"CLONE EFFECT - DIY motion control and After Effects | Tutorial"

Hey, this is Steve from Unexplored Films back with some more filmmaking tips and tricks.
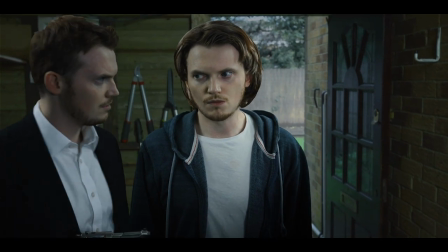Today we are trying to recreate the sort of clone effect seen in films like Back to the Future 2 and The Man in the
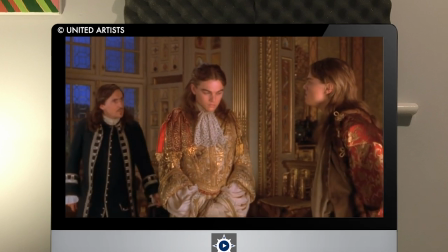Iron Mask where one actor plays two parts in the same frame but the camera is not limited to being static.
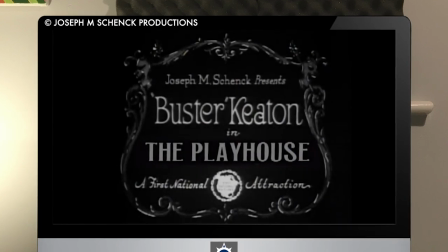Now a clone effect where the camera doesn't move has been happening for literally 100 years.
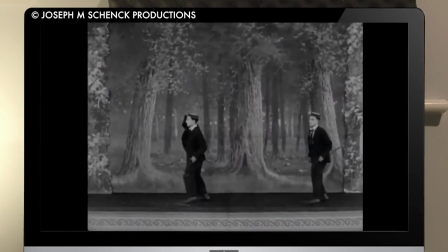Buster Keaton was doing it. It's been done many times over the years, it's not difficult. You can shoot one half, shoot the other half, and disguise the joint.
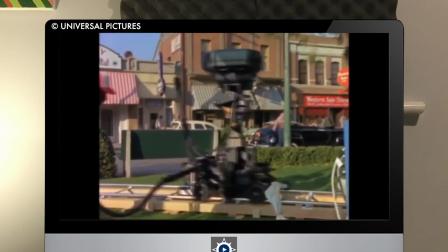The real clever development was when people worked out how to do this using motion control,
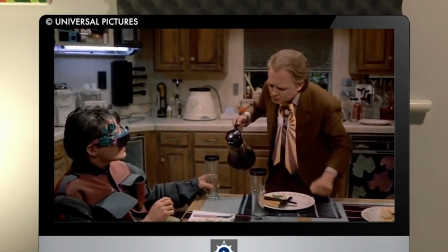where you would have people like Michael J. Fox playing themselves twice in the frame, but the camera was doing exactly the same move every time.
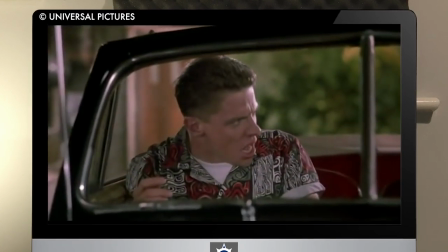It's the smooth camera movement in these shots that sells the idea that these are all different characters,
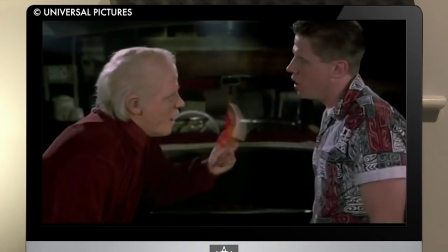and it really makes for a much more impressive scene than just a static shot where everyone can tell how the effect was done.
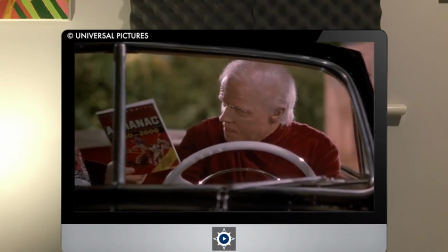The system that Industrial Light & Magic used for this was the Vista Glide, which could perfectly recreate the same camera movement multiple times after it had been programmed.
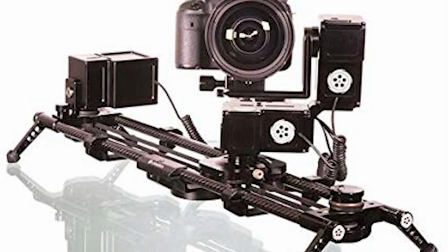Now today motion control rigs are becoming cheaper all the time and often the sorts of rigs you would see for time-lapse photography can come in handy for this,
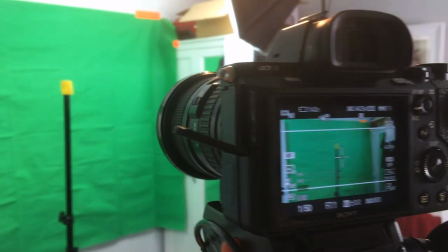but we wanted to see if we could pull off this effect essentially just using what we already had,
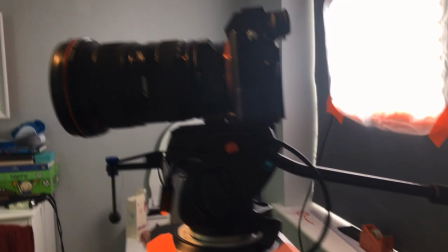a regular slider without any kind of motion control capability.
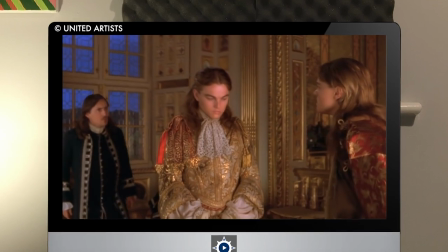For our version I basically copied what the man in the iron mask did and had one version of myself walking around
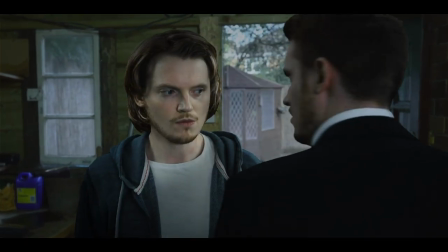the other version in a sort of intimidating way as if he's just caught his own clone or twin and is deciding what to do with him.
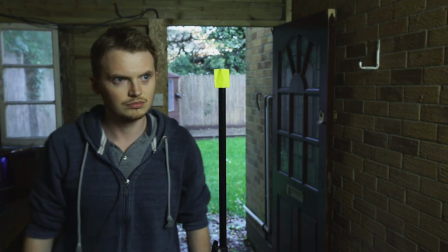So our challenge for this was to try this without any form of real motion control. We were basically trying to copy the same movement twice manually.
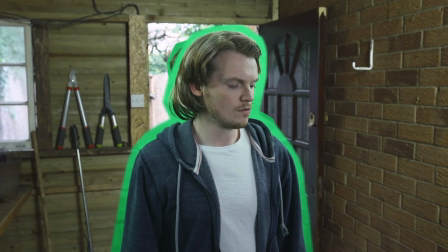Now to do this without a green screen would be almost impossible because the green screen allows you to cut out the different elements and shift them around slightly if you didn't quite get the move right.
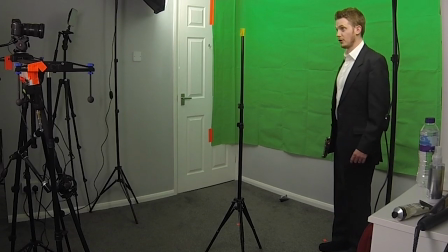So what we did was we first set up a green screen and we blocked out an area in front of the camera where this was going to take place.
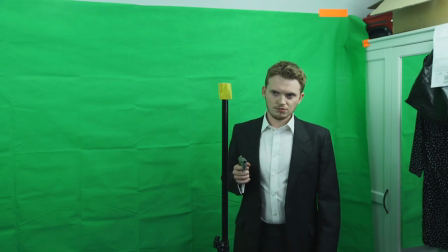So the first thing to do was to film me playing one version of the character,
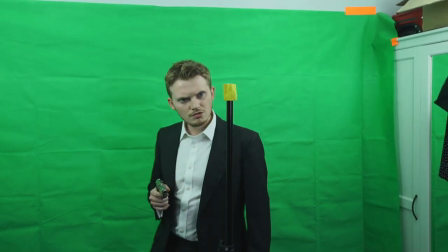walking around a light stand with a marker on the top of it, as if I was walking around the other version of the character.
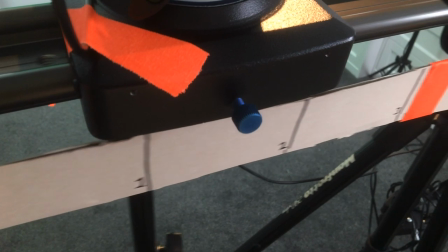We measured the distance of the slider and added numbers for consistent sliding timing.
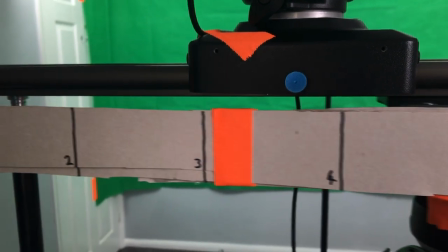We recorded me counting one to ten and the idea would be that the operator would push the camera past each number whilst the numbers were being read out.
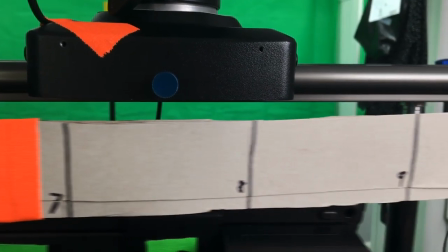That ensures that we get basically the same speed each time.
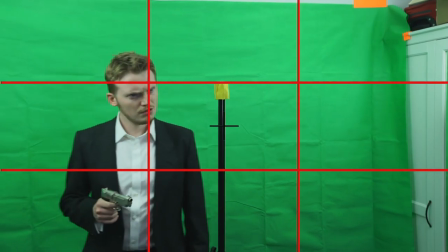The operator's second challenge was to pan, keeping the subject in the center of the frame whilst moving the camera along the rail in time with the numbers.
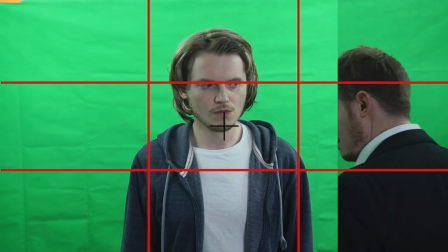So this was quite a complicated camera move to do but it meant that we could essentially get the
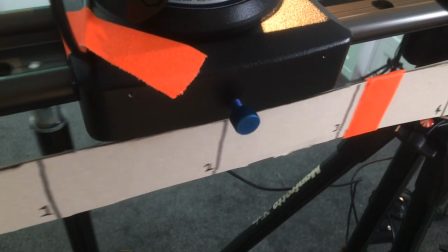same camera move two or three times by having a reference for the speed and a reference for the pan.
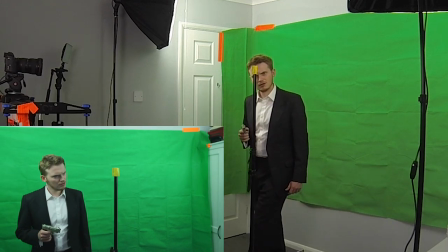Small adjustments could be made later to line up all of the images on top of each other because the camera move was never going to be 100% the same each time because we don't have motion control,
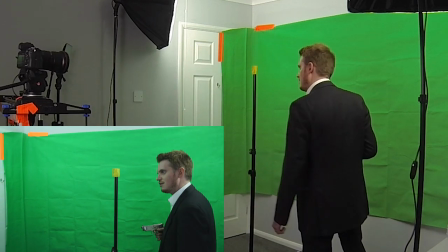but this is to demonstrate that you can actually do this with a little bit of creativity using just what you've got.
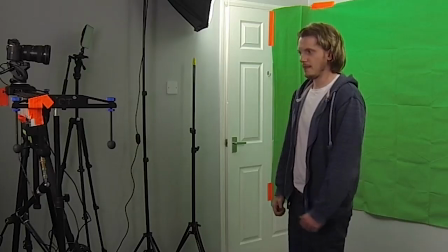After we shot the first version of the character I changed clothes and donned a questionable wig to try and make the other character look a bit different.
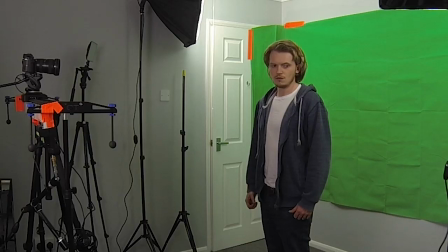We played one as kind of smart and one as kind of scruffy looking and this time we filmed me standing in place of the light stand.
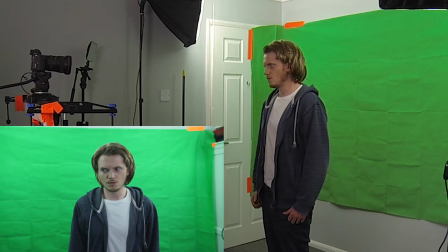So the operator repeated the move in time with the numbers and this time tried to keep me center to frame, like with the light stand.
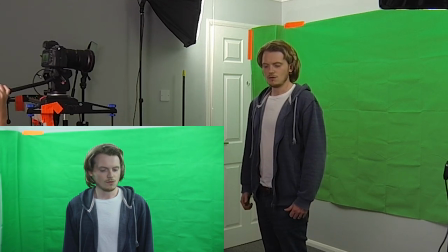All I had to do this time was to remember where I had walked as the other character and look in the same directions as where that character was walking.
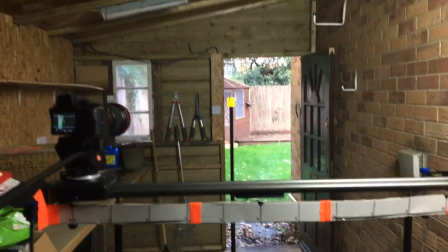Next, we had to create a background. Now we could have shot this in the same room where we filmed it, but I thought it would be more interesting,
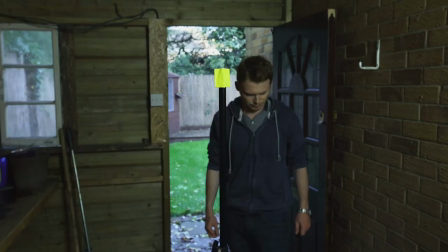albeit a bit of challenge for matching the lighting, to film the background in a different area.
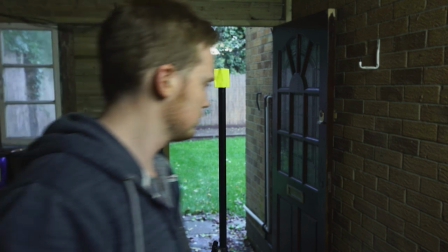If you wanna make life easy for yourself, I would just take down the green screen and film in the same place where you filmed the characters.
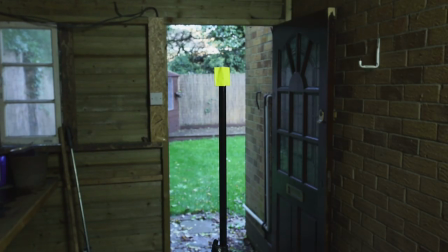But we did this in a shed in the end because it created a more interesting background. So once again we repeated the same camera move with the light stand.
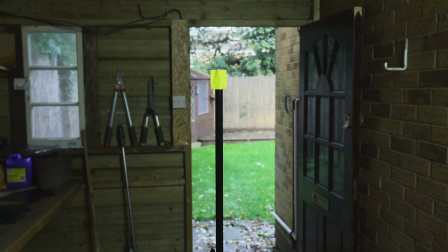We could do a nice smooth pan keeping the light stand in the center of the frame and moving the camera along the slider in time with the numbers.
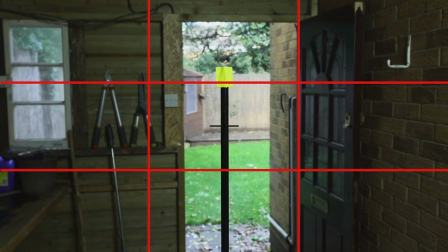The background then became kind of our main layer to attach everything else to. That was our sort of reference because we knew that the light stand was in a consistent place.
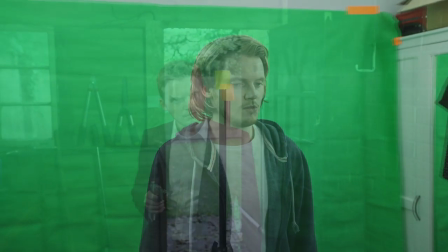So then we did a rough overlay to see the best takes over the top and you can already see that there are some discrepancies
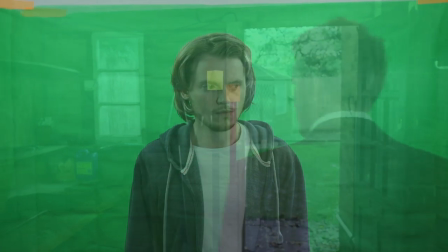with where the camera was and where it needs to be but that's not going to be a problem because we shot it in front of the green screen so
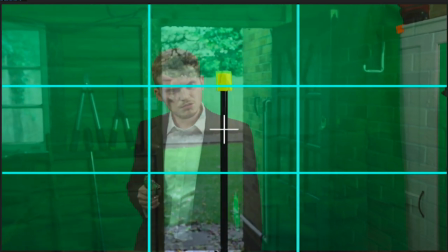next we lined up the light stand in the take with the smart guy with the gun over the top of the take with the light stand in the
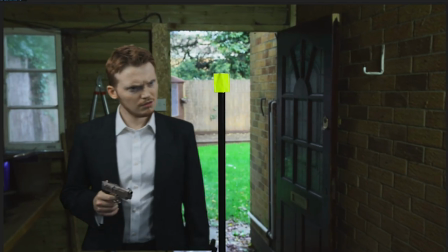shed and straightaway we had a pretty clean version of what looked like the smart character walking around the light stand in the shed.
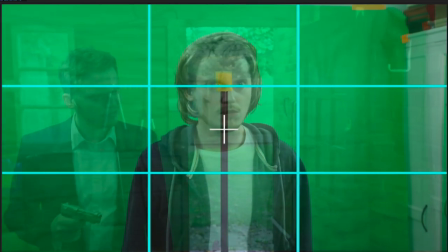Next we lined up the scruffy character over the light stand to try and get a clean version of him and again
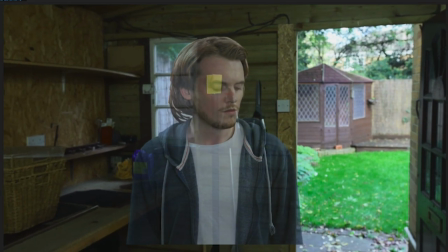there were little discrepancies in the movement so we just tried our best to line him up over the light stand and kind of make it look like he was standing in the
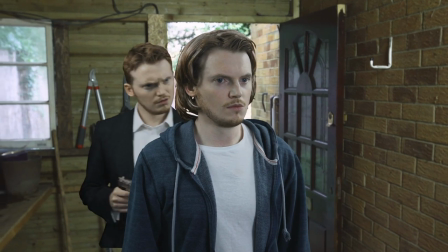same place the whole time. Next we ended up with a pretty clean version of the two characters in the same environment but already you can see the problem that the character that's meant to pass in front is of course on the layer behind so we had to create another layer of just the parts of him that would
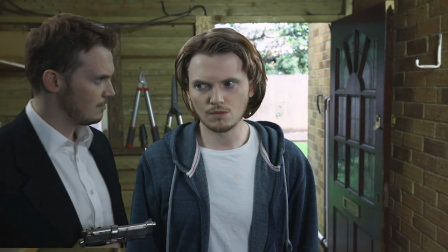be in front of the scruffy character and all of a sudden that looks more believable like he's walking around the other character.
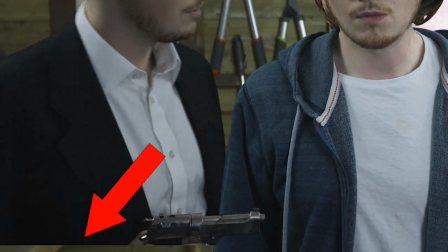We also added some letterbox bars to the top and bottom just to kind of hide the fact that the layers weren't lined up quite well enough on top of each other at the bottom of the image.
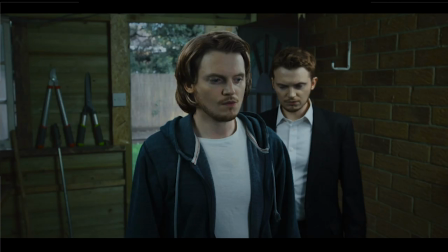Now the next thing to do was to do some color correcting and just make the characters look like they were actually in the shed.
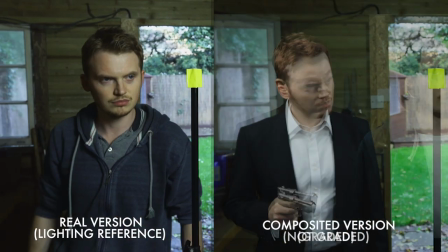Again if you shot all of this in the same place this wouldn't even really be an issue.
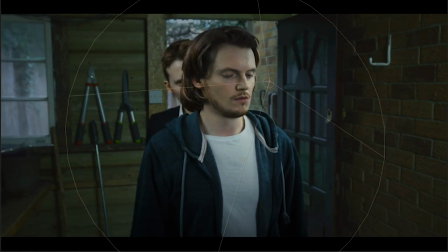We actually added a light in After Effects to the scruffy character just to kind of take the shine off the edge where the compositing had happened.
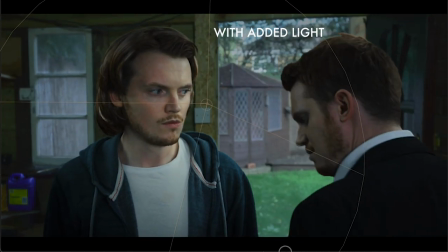We'd got a bit backlight happy when we filmed it in front of the green screen and we decided you know what this doesn't look like the same light that's in the shed.
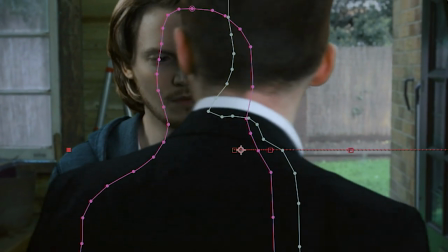We also created an artificial shadow where the smart character would actually have been blocking the light source of the scruffy character.
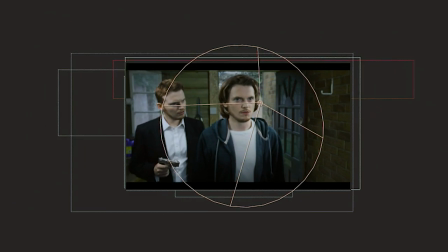And then the finishing touch was to actually add some artificial camera wobble and zoom to this
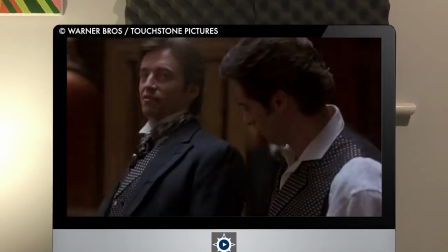image because there's a shot in the Prestige where they do this they have Hugh Jackman walking around another version of Hugh Jackman.
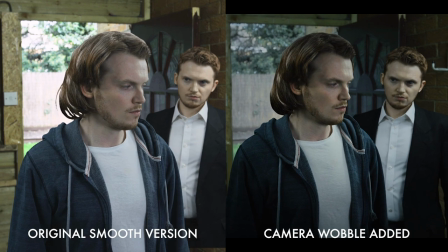It basically looks like a handheld shot and I always thought that sells the fact that they're both there so much better than any kind of dolly mounted shot.
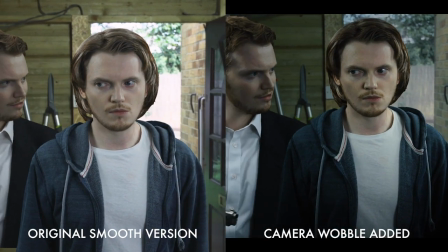So we borrowed that idea and actually added the camera wobble to this so that your brain is worrying less about the little discrepancies in the wobble because the whole thing's wobbling anyway.
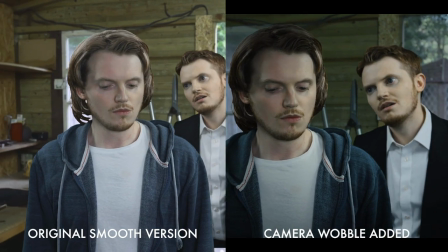So the trick with this is start with a static shot and add the camera wobble rather than trying to film it with a handheld camera on the day.
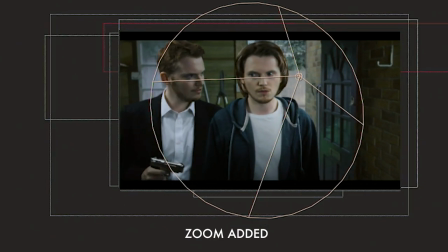As the smart character walks around we kind of move from a wide shot to more of a
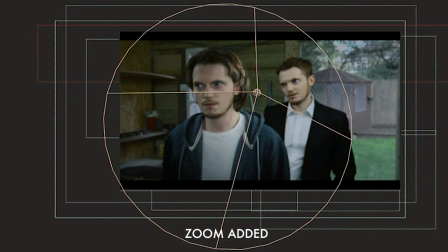medium close-up and this kind of helped disguise the fact that this had been done on a slider in the steadiest way possible.
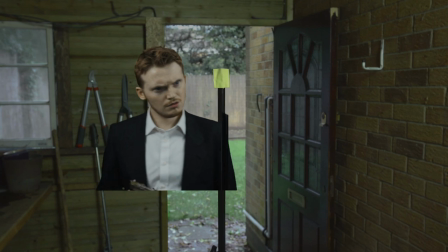And with few finishing touches like some weather outside, we were pretty happy with this as a proof of concept of this effect.
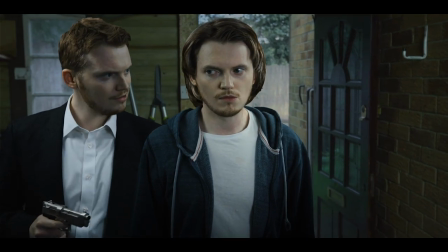So this means that using nothing more than a regular camera and a regular slider with no motion control whatsoever,
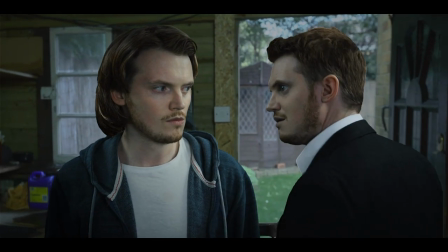we were basically able to do a pretty good version of the motion control effect. So I hope that was entertaining and enlightening, please give it a go, tell me what you think, and hit that subscribe button if you want to see more of these. I've been Steve from on Explored Films and I will see you next time.